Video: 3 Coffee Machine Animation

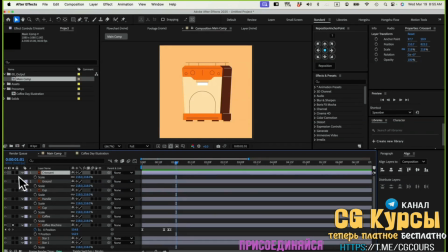This is my layer here. Let me go back to the timeline. I'll click on this solo button. I'll solo this one here. So we have 3 elements in the scene turned on: the background, the coffee machine, and the croissant. And then for the croissant, I'll just reinforce the movement we have left and right. I'll just slide it in from the left.
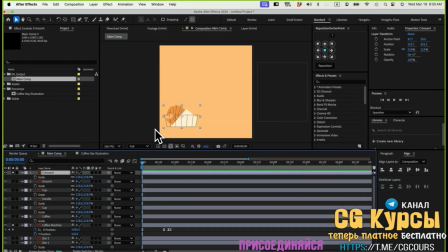Sometimes when you're animating, you also want to think about the physical forces that's at play and what are the forces that's driving your animation. And those forces has to be more realistic, right? If you are doing something that's more of a realistic setup, although it's illustration, but it's more realistic kind of illustration.
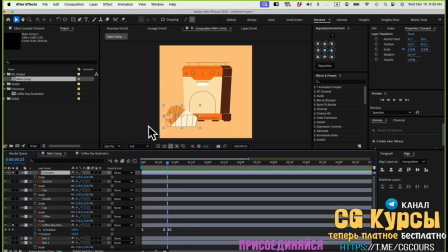So thinking about the forces, it could be someone pushing this croissant on the table and then slide it in just like how the coffee machine come in. So it has to kind of have a force that being at play.
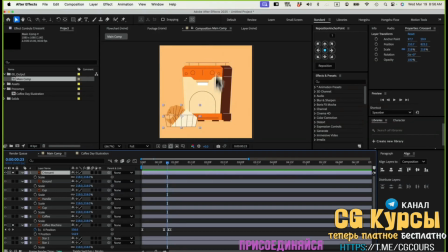If you want to do like a drop from the top, it could be a gravity pulling someone just throw this one, but it doesn't really make sense if this one just come in from the top and then bounce on the floor,
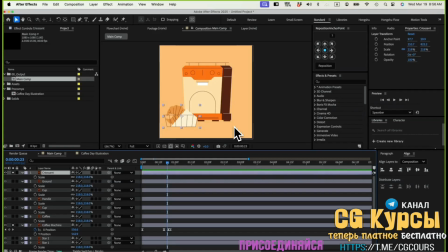on the table or something like that. Like it wouldn't happen. No one in the real world would just, drop the coffee machine on the table and then it would bounce. So it doesn't even make sense. So in that case, like just think about the realistic forces that's being applied on these elements and use
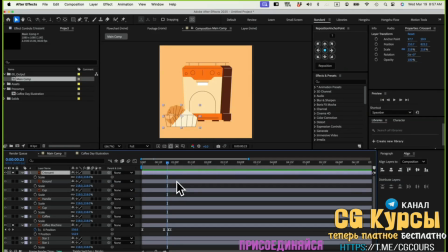that as like a first layer of thought so that you can start thinking about the movement that it could have. And in this case, the really most common or like the first reaction might be just these two, because we have a tabletop.
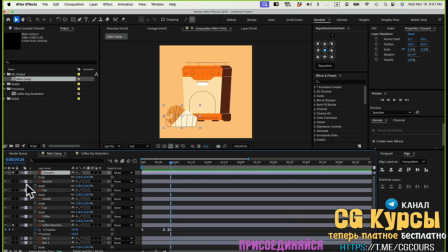We have a ground here, right? So we have a line that's forming a ground. It could be a tabletop, and then it's sliding on the table, right? So that's going to be the thought on the forces is being played on these objects so that they can slide on the table.
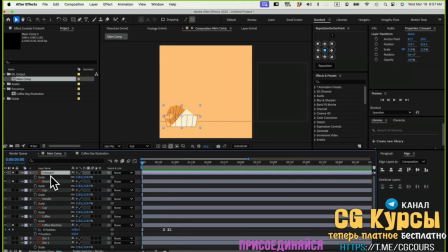And for this one, we'll just do another slide in. So go to position, and then we go to right click separate dimension. And then we click on the X position for the final position. Let's go for 20 frames.
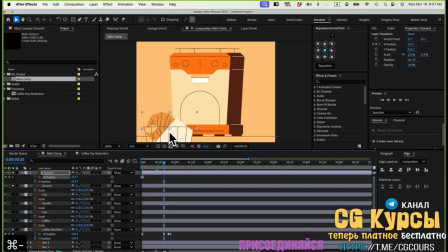And in this case, right now, we're just on the left-hand side of the frame.
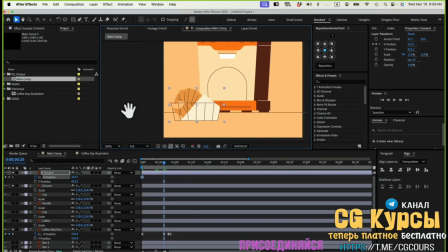And thinking about being on the left-hand side, I just want it to be outside of the frame and then shooting in. The traveling distance is really short. So let's say if I add a keyframe on 20 frames here, this is going to be my final position. Go back to 0. I'll move this one to the left. This is going to be my original position, so it will slide in here like this.
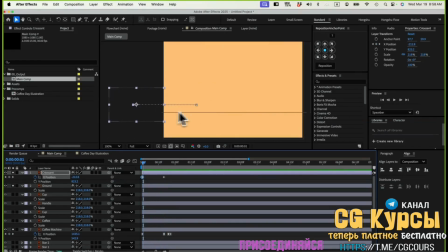However, the traveling distance of these two keyframes is really short. So in that case, I need to think about the timing I have now might be too much because we have 20 frames and the traveling distance is really short. So I might want to just shrink it down to around 10 frames. So let's go for 10 frames, Command Shift right arrow, and then pull this keyframe to 10 frames.
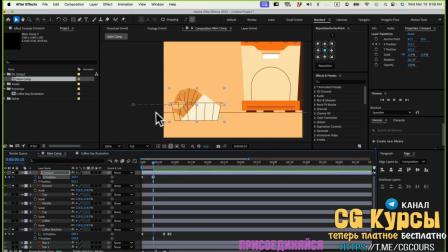Now it makes more sense because we only have this short distance to cover so that we don't need 20 frames for the animation to happen. You can use 20 frames as a starting point for the animation, but we always want to think about the context and the distance is traveling.
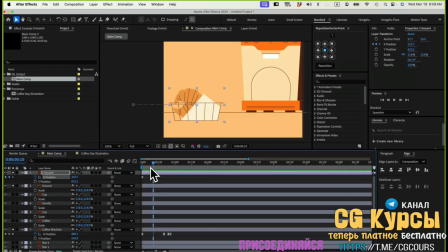In this case, it's a short distance. Let's shrink it down to 10 frames. Let's go select both keyframes, F9, easy ease, go to the graph editor,
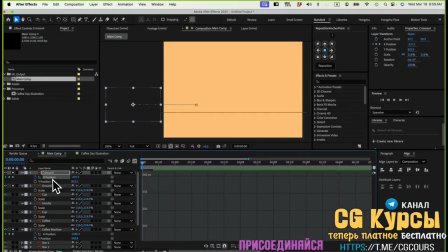make sure we're inside the value graph, hit the position, fit the graph to view. Same thing here. I can either do a easing in from the start, shooting in, or I can do an S-curve here.
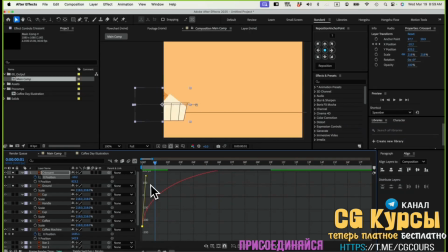So it depends on, it can give you a slight different animation. It depends on how you like it. In this case, I think it will not be making much of a difference at the beginning because you really cannot see here.
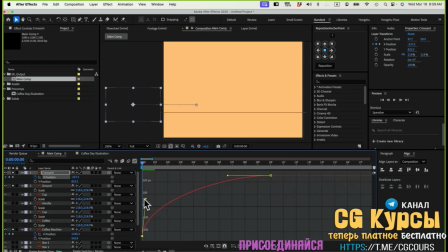So as first, I can either just do this. The last one we did an S-curve. You can try both, but I think it's not going to make much difference. The only difference it's going to make is the overshoot here. So let's go for the overshoot. Remember, we tone it down to 10 frames.
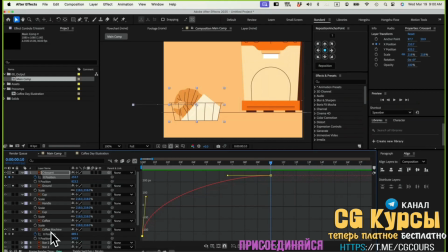So last layer for the coffee machine, we did a 4-frame overshoot and then a 2-frame overshoot. In this case, since the animation is only 10 frames, we don't want to overpower the actual animation. So let's do a 2-frame overshoot and a 1-frame overshoot.
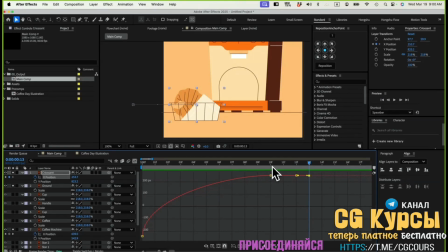So we still have that time decay, but it's a small movement. It doesn't have to be too exaggerated. So we're doing a 2-frame overshoot and a 1-frame overshoot. So let me zoom in here, hit Z on the keyboard, zoom in really close, and then move this one up slightly,
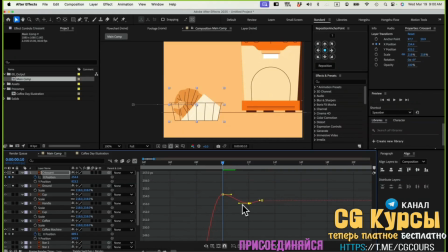move this one down so we can oscillate between the final position here, final value. I'll drag the curve out more to form an S-curve. Let's see if that makes sense here. So the value is too small that I can't even really see it.
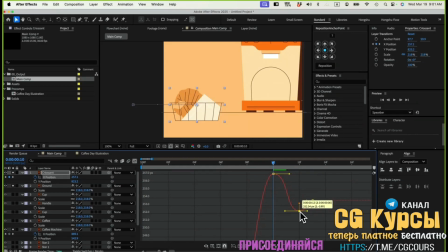So I will just pull this one up more, pull this one down a little bit more. Let's see that. Let me just pull this one up more, pull this one down even more. Just want to get to a point where it's still visible, but it doesn't feel too much.
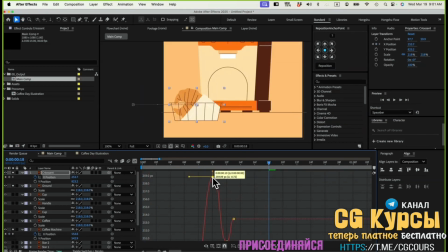Yeah, this one, now it feels a bit too much. So I would just pull this one back a tiny bit. Now it's visible. It has this slight wiggle at the end, just really slight wiggle.
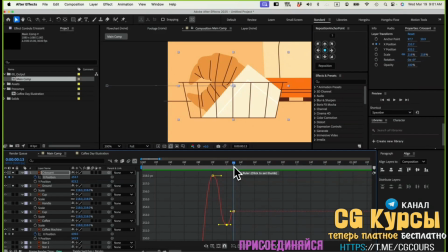That's kind of what we want. In terms of this setup, I want to be really gentle and really subtle. Really slight tweak here. I feel like even though the movement is in 10 frames,
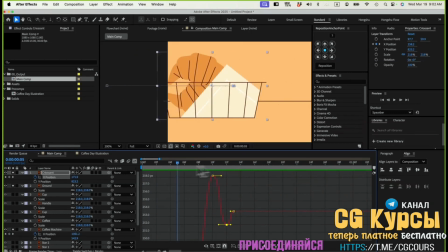maybe the 2 frame and 1 frame setup is giving it too much of a abrupt wiggle at the end. So you know what? I want to change it to 3 frames. Let's do 3 frames and then maybe 2 frames. Let's try that. I feel like that 2 on 1 overshoot is kind of like too much.
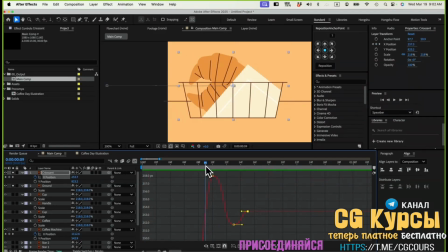It's a little bit jarring if you just go inside and look really closely. So I think this one looks better now. I would do a 3 frame and then 2 frame setup instead of a 2 on 1.
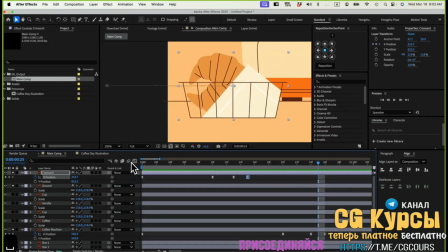I think that looks pretty cool.
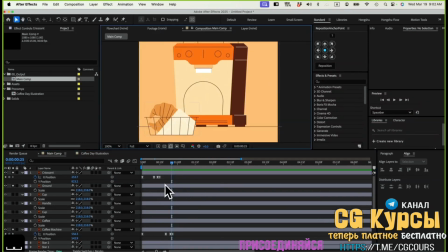So this is also just making sure that we are being responsible for every single frame.
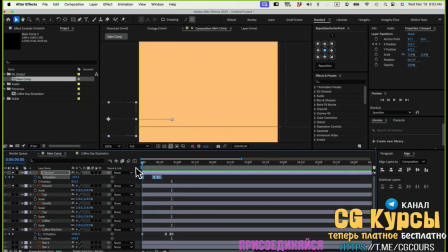We're doing easing and then overshoot on all these keyframes, right? And now we have this coffee machine coming in. We have this croissant coming in, which is good.
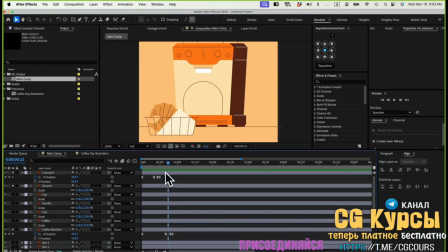And I don't want the croissant to come in before, so I'll just offset the layers for now. Let's see. I want this one to come in first, and then maybe around this time here, I'll have the croissant come in.
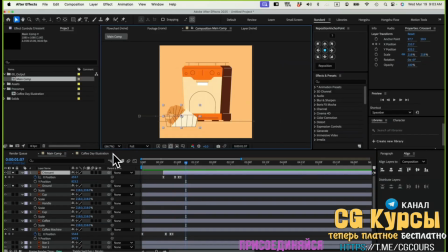Now, that's pretty good. If I just fit it here, you can see this is the animation we have so far. Everything is coming with some character bouncing a little bit. That's cool.